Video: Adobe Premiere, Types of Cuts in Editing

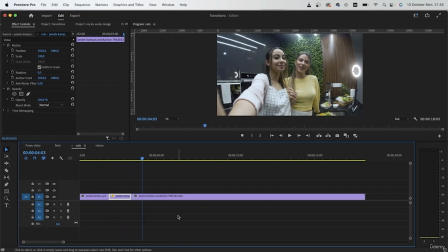You have probably seen this cut a lot in YouTube videos, gaming videos, and just something where there's a lot of narration. Now, what comes after the jump cut depends on what type of video you're making. If it's a professional, let's say, interview, you would want to change the angles of the video.
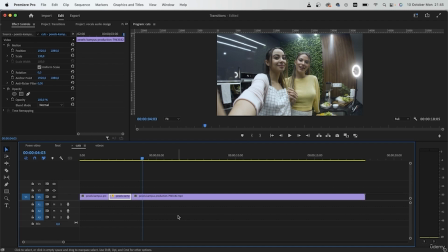But if it's like a YouTube clip, that's not as important since people just watch it for entertainment purposes. Jump cuts can also be used in a recording. For example, here, let's say the subjects did something wrong.
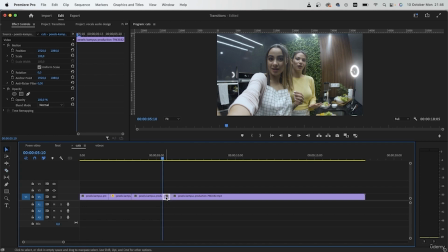You can just cut that bit out, causing another jump cut. So you can either use jump cuts to hide your mistakes or just get rid of a section that you do not want,
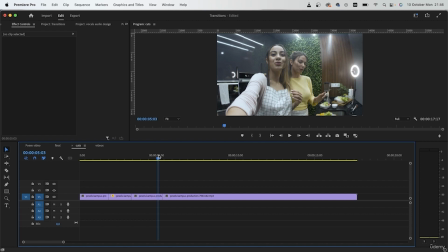or create variation in a video that is just long and not as entertaining.
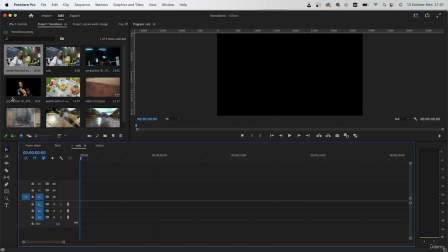Jump cuts are quite common in montages too. Let's say we have this montage of someone just boxing for a really long time. And in montages, they create a lot of jump cuts. I'm going to make some random cuts here.
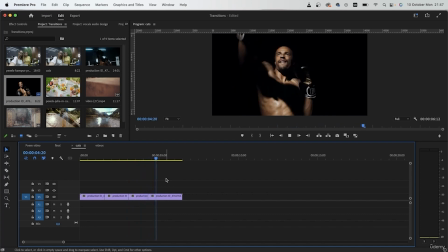And this can show that this person has been practicing all day long and the time has passed. Again, sometimes you may want to scale this in so there's more variation.
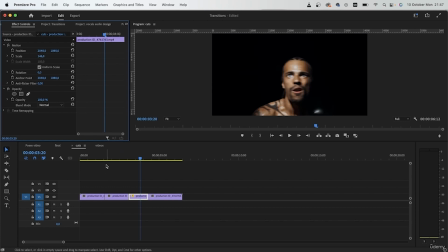Maybe zoom in onto his bicep, zoom in onto a clock in the back, and just show that this character has been practicing for a very long time. So that was our second cut. The third cut is when you cut exactly on a certain motion.
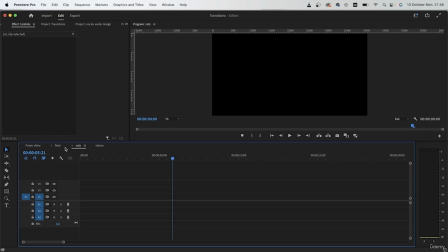So this is referred to as the action cut. So I have 2 clips of boxers and I grab them right in.
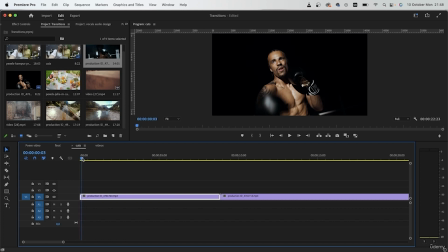And you're just looking for a set of motion. So in this case, it would be this person punching. Look for motion blur. Make a cut right there with Command K, Control K on Windows.
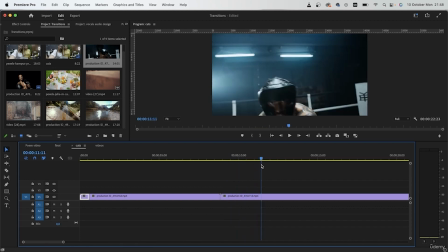And then go to your second clip. Look for a punch that has a motion blur.
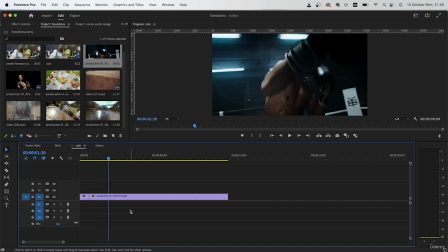Now here we're getting some light changes. So because it's called an action cut, you would want to do it on some sort of action. It doesn't necessarily have to be sports or like cars.
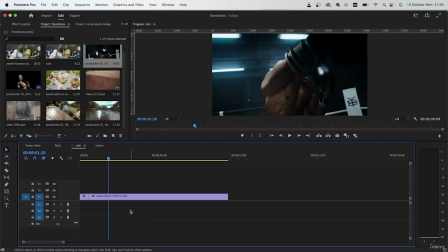It could also be like someone waving their hands, someone walking, someone jumping, just any sort of movement that involves motion blur. You would want to keep that for this type of transition. So this type of cut can show that the action is constant and there was no pauses.
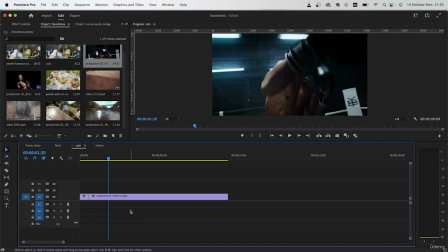So if I have different clips of people boxing, cutting on the punches that they do, I can keep the action going without any interruptions.
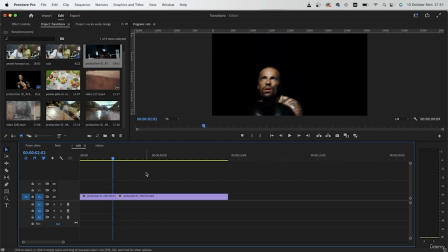So here's another example when both of the subjects are kind of bending over, ducking a punch.
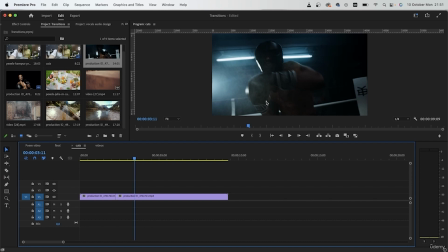Because they had motion blur, both of the videos, this is considered an action cut. Our next 2 cuts are the L cut and the J cut. This type of cut is something we have used quite a lot in the previous lessons,
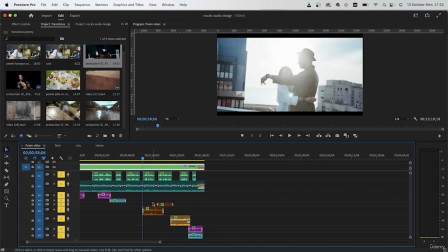especially in the poem video lesson where we learned about vocal sound design.
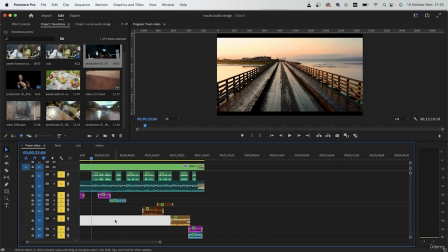Beginning with the J cut, it is when you introduce the audio from video 2 into video 1. So you're kind of showing a sneak peek of that scene when it's not even on screen.
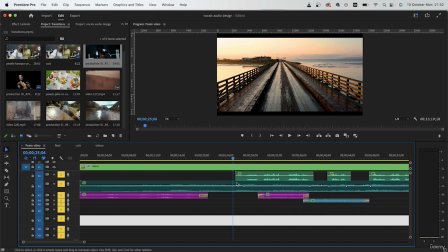So let me show you what that looks like. So here is an example of a J-cut.
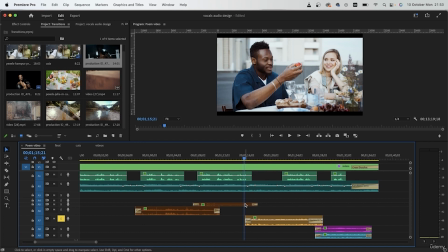We have a video where there's people talking and then a video of the seagulls flying in the air. But we begin to hear the seagull sound effect on this video. So this is video 1, this is video 2.
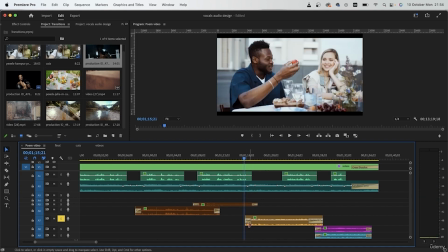But the audio begins on video 1. This is our audio.
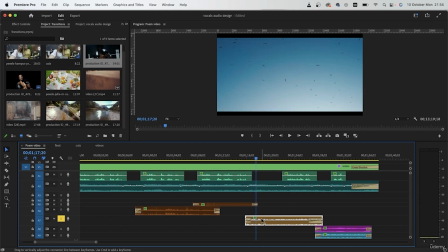So before we can see the seagulls on screen, we can hear their voice.
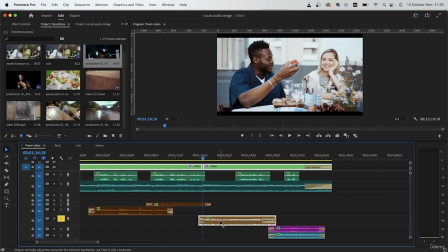So if you take a look right here, these are the 3 videos that we're dealing with. So it's called a J-cut because of the shape.
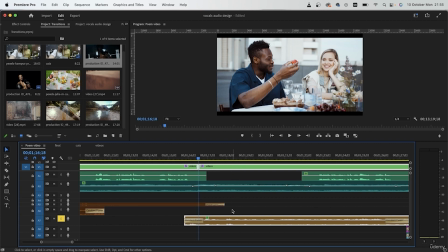This is the top and this is the bottom. This is a J-cut when you introduce the audio of the second clip into the first clip. This is used quite a lot in dialogue videos or just videos where people are speaking.
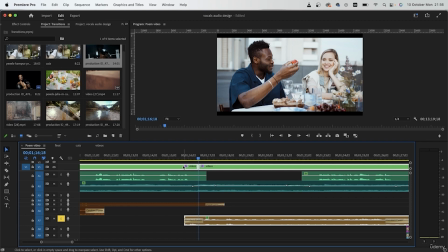Used for sound effect purposes like this, or just when you want to switch between a A-roll and a B-roll.
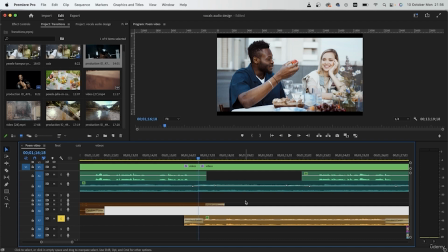So that's what a J-cut is. Now the opposite of a J-cut is called the L-cut. That is when the audio from video 1 continues into video 2.
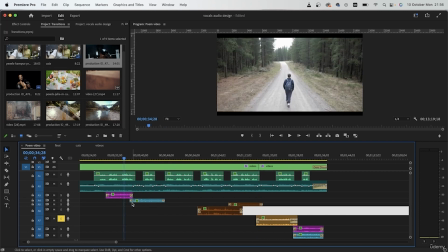We had this in the same project. So this right here is an L-cut.
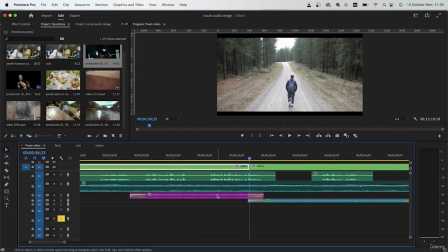So the first video ends here, but the audio continues even after it has finished. So this is the first video. You can see that the audio is stretching out onto video number 2.
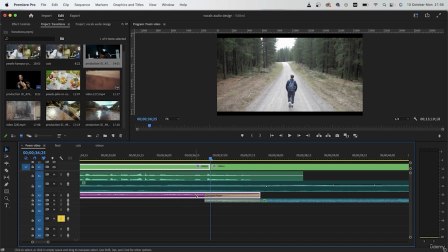This is called an L cut, and the shape is pretty much like an L. Let's play this back.
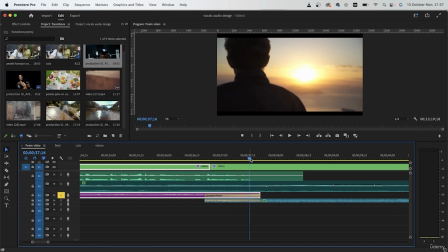So before we see video 2, we're getting the audio from video 1.
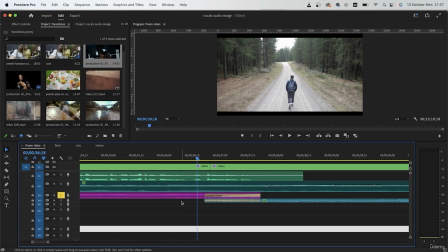This is used quite often in almost every video, especially when you're dealing with sound effects.
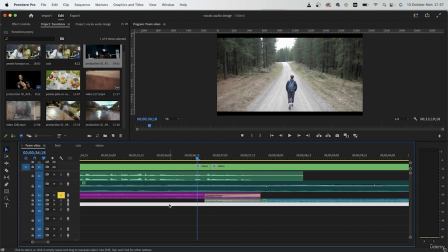using J cuts and L cuts can introduce audio in a smoother way. It's really important that you ease the audio in instead of just showing it out of nowhere. You don't want the audience to get startled by a new audio,
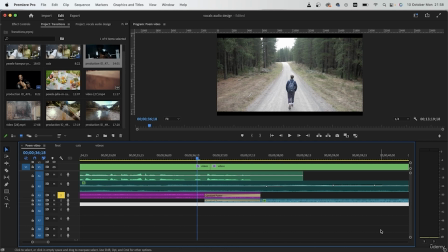and instead you want them to kind of slowly get introduced as to what's going to happen in the next clip, either using a J-cut to introduce the concept of the second video when the audience is still on the first video,
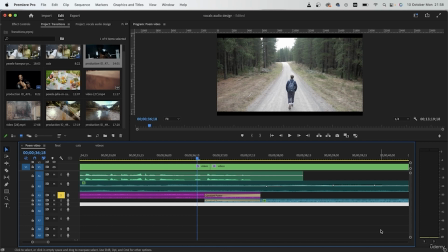or use an L-cut to let the audio from video 1 linger onto video 2. So these two cuts are like one of the most important cuts out there, and they can really help elevate your editing and make you look more professional. Cut number 6 is called parallel cutting.
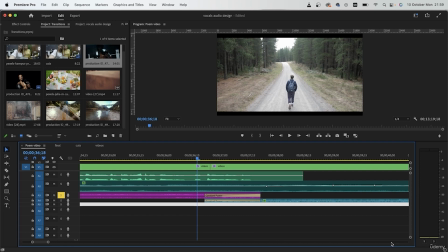So that means that you have two clips and you're just switching between the two. So we had this happen in the commercial video that we did,
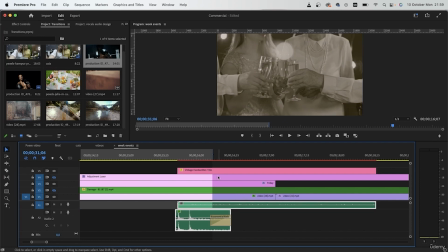in the scene where she was partying. There we go.
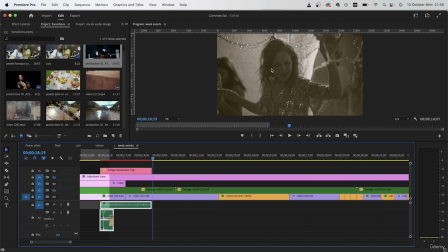So when she was partying, it's all happening in one night. We had this video, and then we had this video.
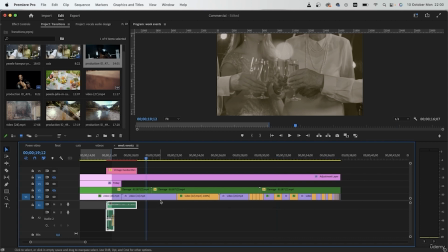So we were constantly switching from this video onto this video. And then as we got closer to the end, we kind of sped up this transition. Doing this can create suspense, and the audience is just waiting to see what's going to happen after all of these tension.
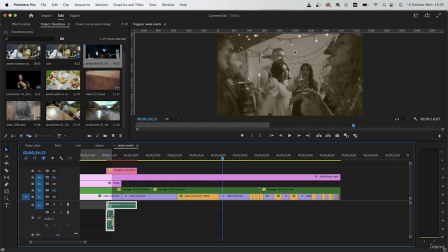It also doesn't have to be in one setting. The boxing video is a good example.
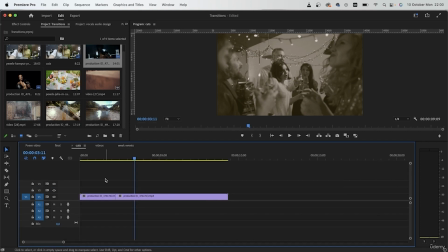If you have
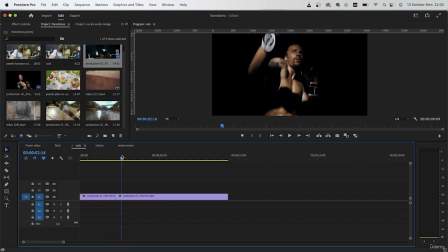two people doing one activity in two different rooms, you can still use this technique to create suspense. So let's say in this example, these two people are rivals and they're both practicing for the final match.
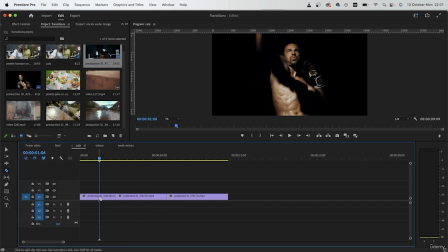Switching between these guys can help create tension and lets us know as the audience that these two are just practicing really hard, and the suspense builds on as to who's going to win this final match.